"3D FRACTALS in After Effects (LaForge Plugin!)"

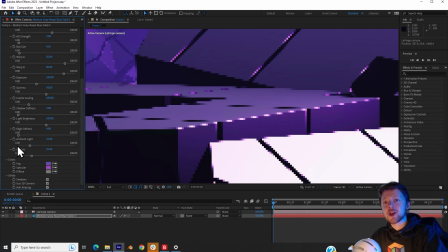8:14 So if we enable that and then increase the anti-aliasing size, we can effectively get rid of those weird janky lines.
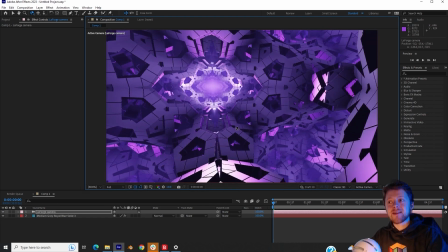8:25 Anti-aliasing does slow it down quite a bit, so just be mindful of when you want to enable it.
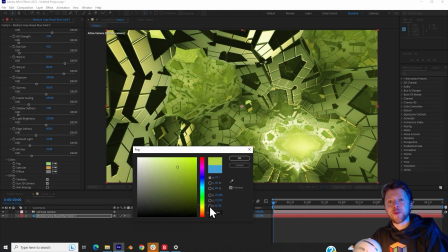8:31 You can also adjust the colors of the fog and the specular reflections.
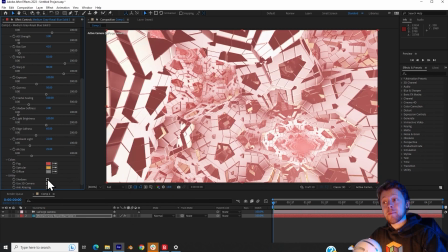8:37 And a few more checkboxes allow you to disable the shadows as well as disable the 3D camera.
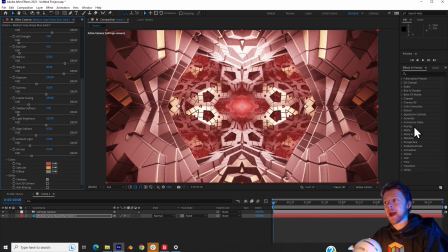8:44 And doing this creates a pre-animated camera that simply flies through the fractal.
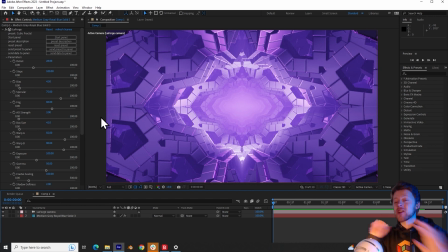8:51 Now let's try to make something with this. I've reset everything so it's on the default settings. And the first thing that I will do is increase the field of view of the camera.
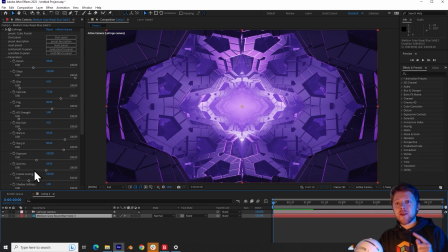9:02 Now I really love the silhouette look of the fractal, and so to get that, what I'll be doing is decreasing the light brightness,
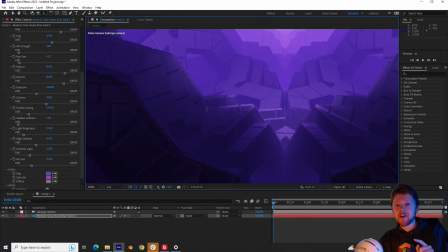9:11 but enough for them to be some specularity in the shapes of the fractal, and we can boost the specular level once again just to bring it back.
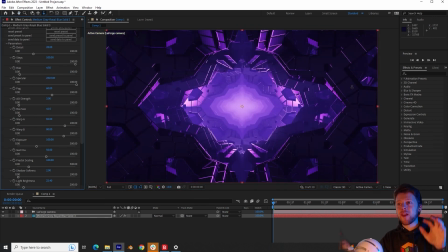9:21 And this creates a very beautiful highlighted looking fractal.
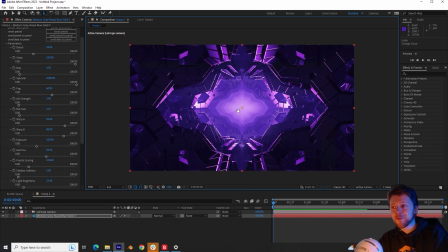9:25 Now I want to clean this up a bit, and you can see that where we have the fractal pattern, there are three cubes in each segment,
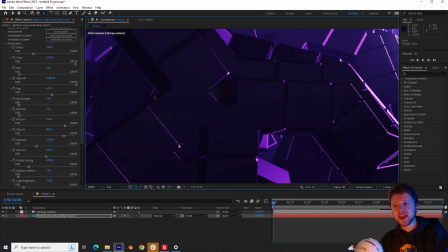9:34 but between these cubes, the intersection line has a specularity line where we don't actually want it to be.
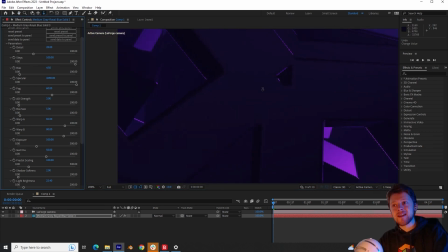9:42 And so I will increase the box size until those lines disappear, and you get a much cleaner image.
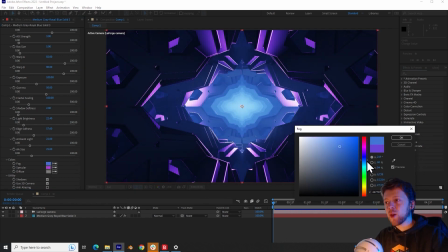9:50 Now, because it's my favorite color, I will be setting this to a blue tint, and then maybe setting the specular color to, let's see, maybe a white or a deeper blue.
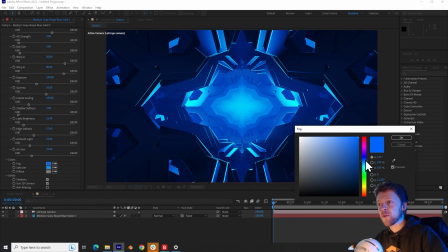10:04 Red looks interesting, and I think I'm happy with these settings.
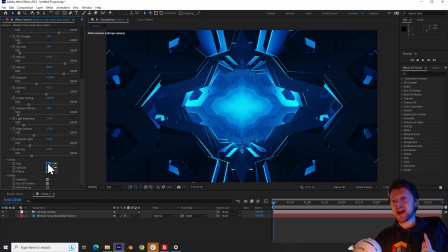10:11 Another way you can do it if you want more customization is actually setting the colors to a white color.
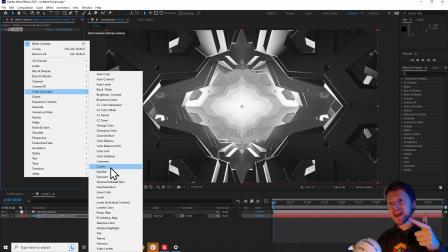10:17 And so after the LaForge effect, you can use a curves effect to define your own color mapping.
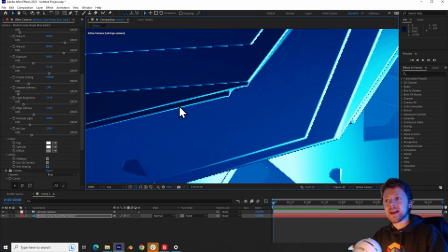10:25 That's looking really nice. I like that. Now, as you can see, if we look at some of the corners, you can see some aliasing.
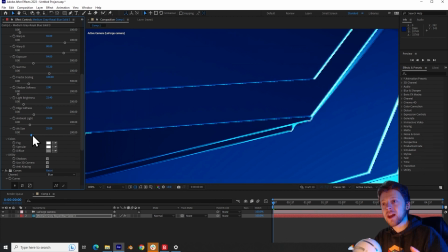10:33 And so I'll just enable the anti-aliasing as well as increase its size until it's more natural.
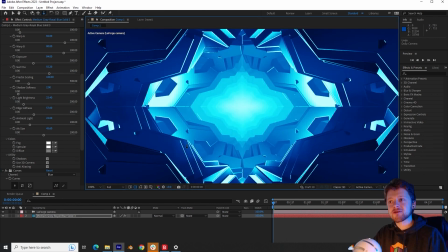10:40 Now, because I want to create a silhouetted look, I want to get rid of these really bright frontward facing segments.
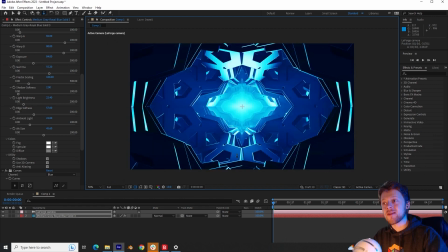10:49 And so all I will be doing is zooming backwards until this part becomes out of view.
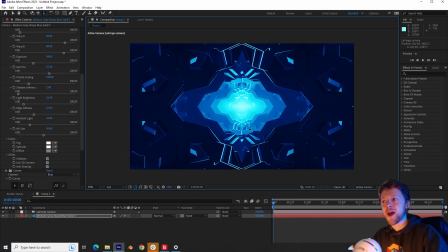10:55 And you get this much more contrasted part of the fractal that's in the shadows.
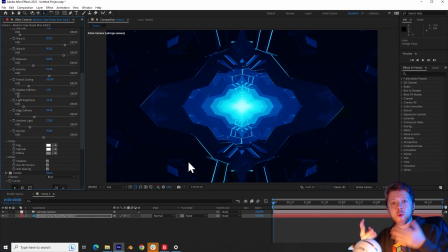11:01 Now that we are further away from the center of the fractal, we have to increase the edge softness so that some of those specular details can return. Now you can start having fun adjusting the warp parameter.
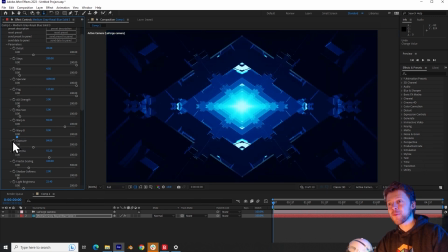11:15 So if I begin to slide this around, you can see some of the incredible shapes that we're generating here.
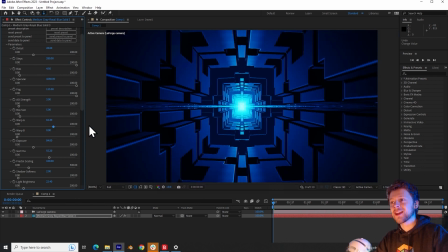11:22 Oh wow, that's a fun one. It's like a sci-fi techie corridor. So just mess around until you find something that you like. For this, I will be animating these parameters.
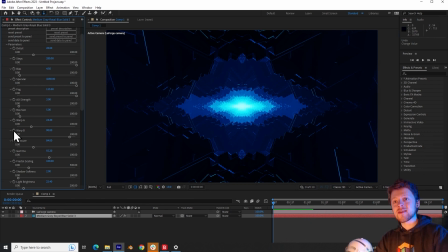11:34 So to do this, I will click on the stopwatch for warp B, and then by clicking the U button, you can see a keyframe has been revealed in the timeline. Now, if I go to the end of the timeline, I can then set the value I want it to be at the end of the timeline.
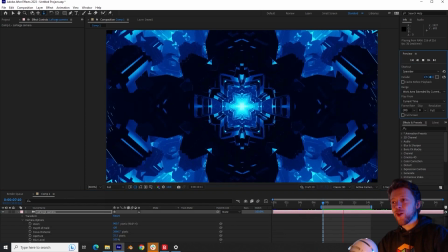11:53 And so when you play the animation, look how crazy this looks. This can be in a music video or a end credit sequence or just some psychedelic visual for you to use in your film. It is absolutely bananas to think that this was made
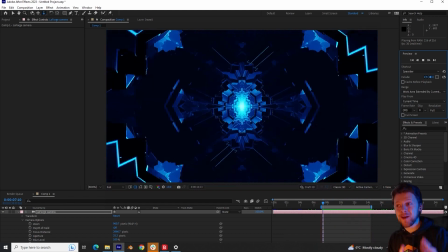12:12 inside of After Effects instead of a complicated 3D program like Houdini.
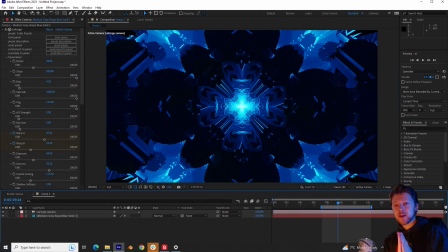12:18 Now we can actually take this a step further.